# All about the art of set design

This is the most overlooked aspect of filmmaking that will take any production of yours to the next level.
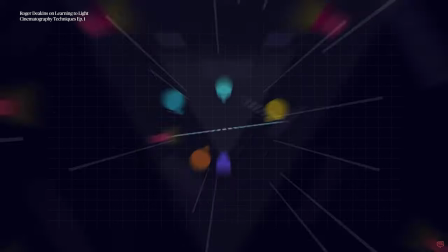0:05 A lot of filmmakers spend a lot of time worrying about lighting diagrams and camera setups, but when was the last time somebody has spoken to you about set design?
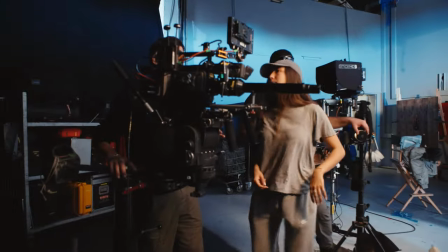0:14 I'm Angelica, I'm a creator at Artlist.io,
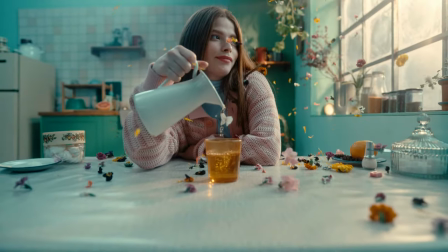0:17 and today I'm going to walk you through the set design of our latest production to make sure you can learn and make yours even better.
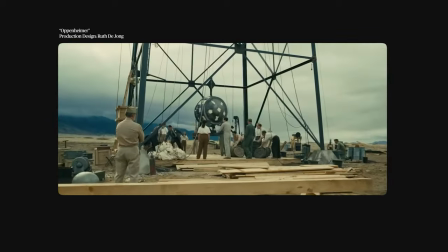0:26 So what is set design and why is it important? The thing is that your characters need a world in which they live, breathe, move around and create a story.
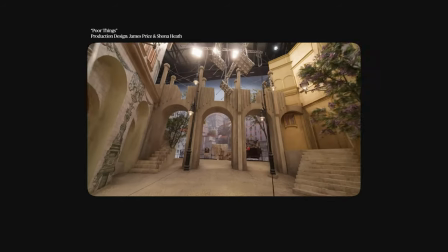0:35 It is the walls in which they live, props that they interact with, it is the reality of the world, and it really needs to reflect the tonality of the project you're creating.
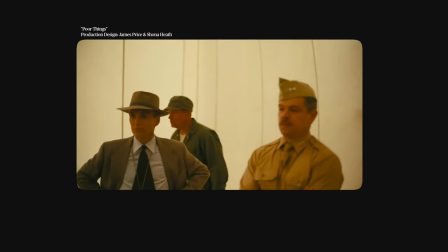0:43 The thing is that it doesn't always need to be pretty or look appealing and fit into your Instagram profile.
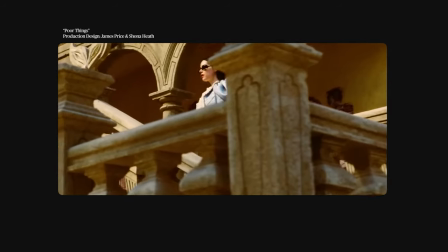0:48 It just needs to be believable. It needs to make your actors really feel like they know who they are inside of this world that you built for them.
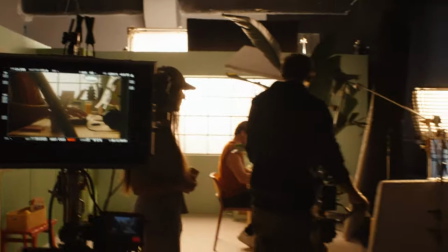0:57 With this production, or productions I should say, we were aiming to create new footage for the Artlist catalogue,
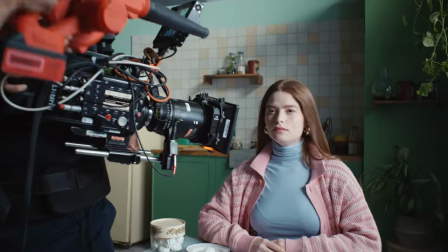1:03 capturing everyday moments in beautiful slow motion and make them really vibrant and cinematic.
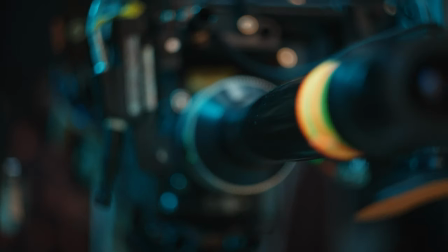1:08 To do this, we would use a a Phantom high-speed camera and b a Pro Blends that would allow us to get super close up.
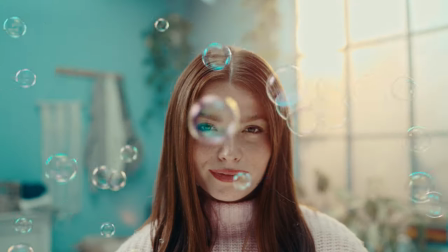1:16 Since the shots will be captured at 1000 frames per second, almost freeze-framing the environment, creating a standout shot was crucial.
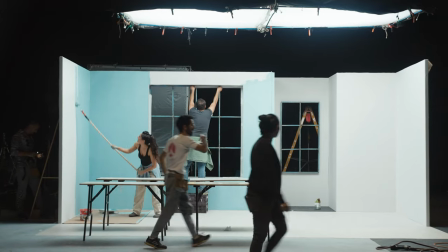1:24 Once we realized we needed a lot of light for both of these productions, we decided to combine them and build sets that would really support our efforts with the light,
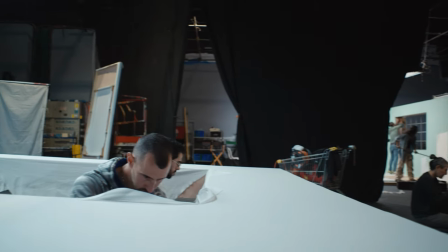1:32 the fog, and other elements that we just normally wouldn't fit into a normal house. So it just made perfect sense to produce them together.
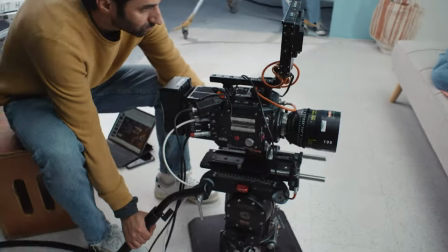1:41 So with our Phantom production, we wanted to create something that will break the norm completely and has a bit of a fun element to it. But it looks really fun to use in your social media or music related projects.
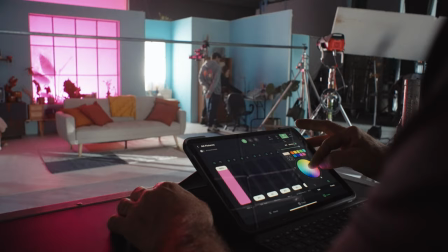1:52 And this is where the set design comes into play.
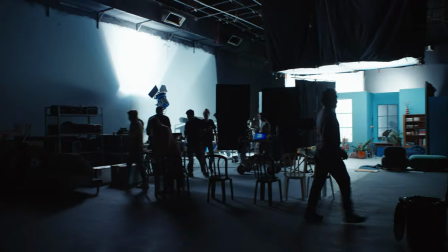1:57 We built two sets so we could also film two different units and then swap them and really make our shoot day as efficient as possible.
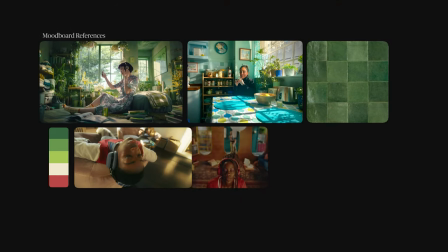2:06 When compiling references for the sets, we didn't only want them to feel authentic and homely and cozy for our characters,
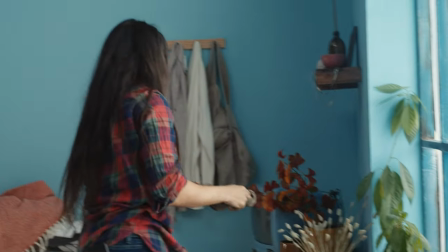2:13 we also wanted them to feel like they're in a dreamlike state. When I think about dreamlike, I think about pastel colors.
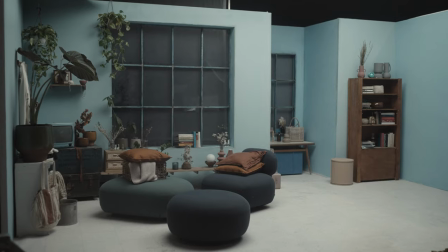2:20 I think everybody kind of has a reaction to these colors because they're soothing, they're quiet, they're photogenic.
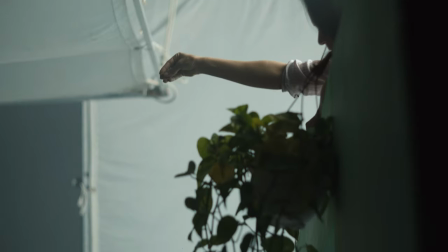2:27 And so we wanted to make sure that they really match the overall brighter appearance of the props because we had a very bright orange juice,
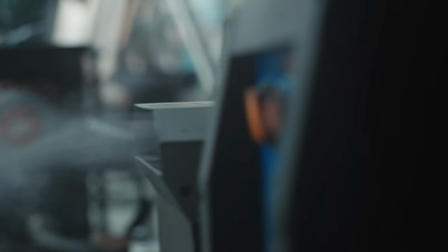2:36 cocktails, and also we added some fog and some haze just to soften the frames, make them feel a bit more nostalgic and add that cinematic kind of photography-inspired feel. Depending on the style of your project, I'd really recommend making sure your space feels lived in.
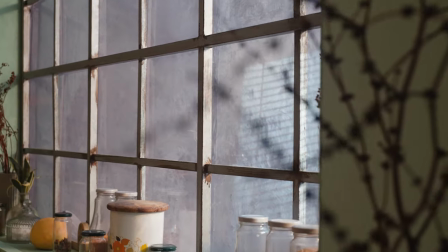2:54 We built the kitchen the same day, and so it was very important for us to add some elements to make it feel a bit rustic,
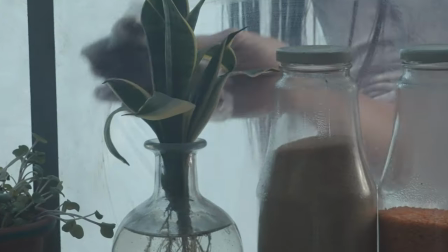3:01 to make it feel imperfect, and for the glass to not be completely see-through and to add some smudges here and there,
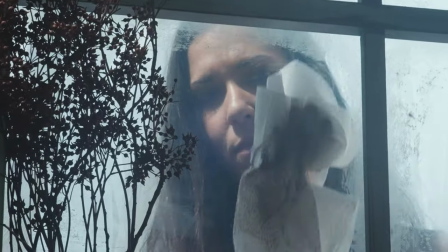3:08 overall just adding that human kind of touch. Even if you're not building a set from scratch and are going on location, I'd recommend making sure it has those imperfect human elements that make it feel lived in.
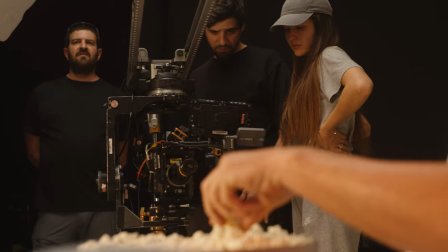3:23 Upon looking at the production, we really understood the importance of checking your props ahead of time.
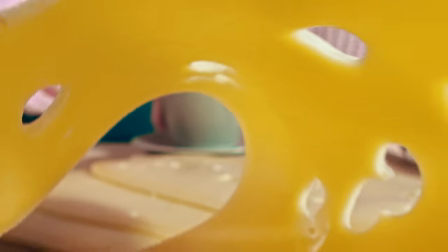3:28 While brainstorming the shots for our production, we also thought of using food.
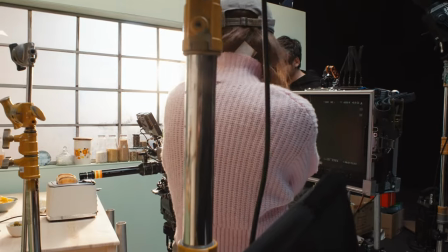3:31 So the first example was a toaster, because naturally we thought the probe lens would go exactly in between the pieces of the bread, which it did.
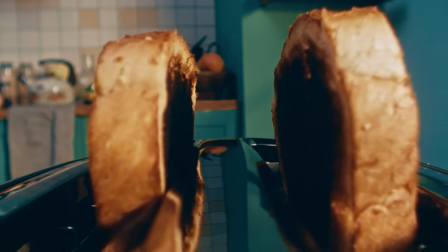3:41 It's hard to coordinate with a toaster. It just sort of doesn't listen to you and just pops whenever it's ready. Some of the bread pieces are a bit burnt, but it's actually creating a fun little clip where he can emphasize a day that just started with a small disaster. So that's fun to use.
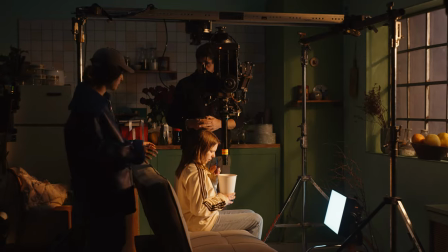3:58 Some of the props that we used on set required prep in advance.
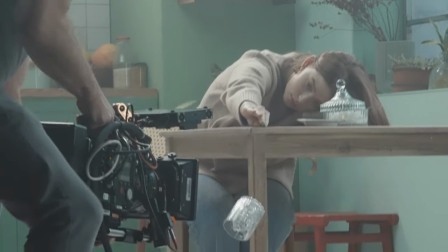4:02 We ordered sugar glass bottles and glasses that can break easily and on-demand and that are very safe and cause no hazard or harm.
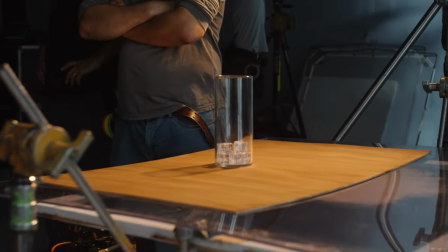4:11 For the soda scene, we built a custom cup that is more narrow and longer than the normal one to make sure that the probe lens really gets that action,
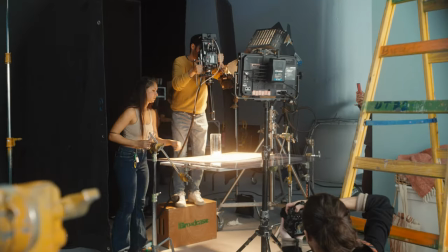4:19 really gets all of that movement and it feels longer than in real life.
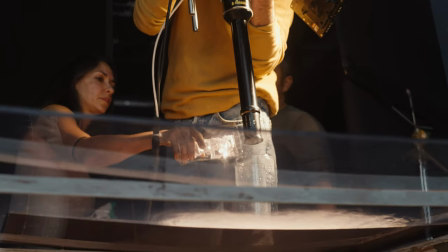4:23 The bottom of it is see-through so we use plastic for it and we put a light underneath it which allowed us to light up the fake ice cubes that we had. The whole thing is built from scratch but it looks super realistic when shot with a ProBlendz.
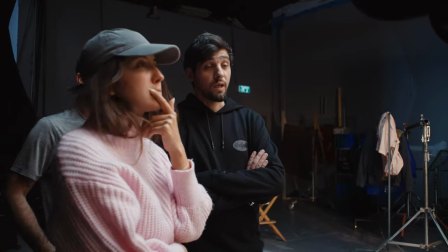4:41 The thing is when you're on set and you're looking at playback everything looks beautiful in slow motion.
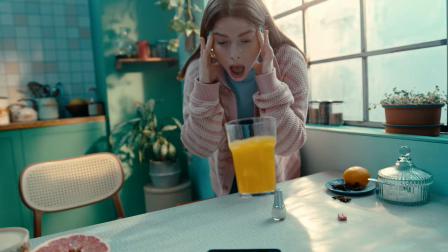4:46 You're breaking the vases, your flowers are flying around, something is shattering, but actually in post you kind of wish you added more. On your production I really recommend that you go above and beyond with adding those elements to fill the frame because in post you'll really notice a big difference.
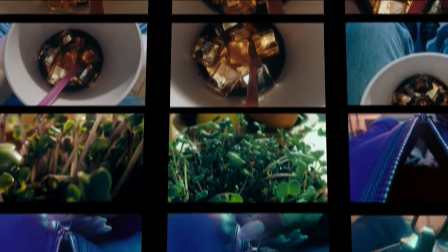5:03 All the footage you've seen today is live on artless.io so make sure to browse, download and have fun with it on your next project. Alright that's it guys I hope you enjoyed and learned something new to use for your next productions
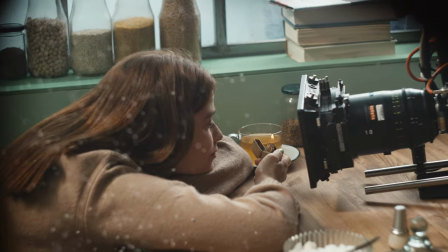5:16 and make sure to subscribe to our YouTube channel for more behind the scenes tips and tricks.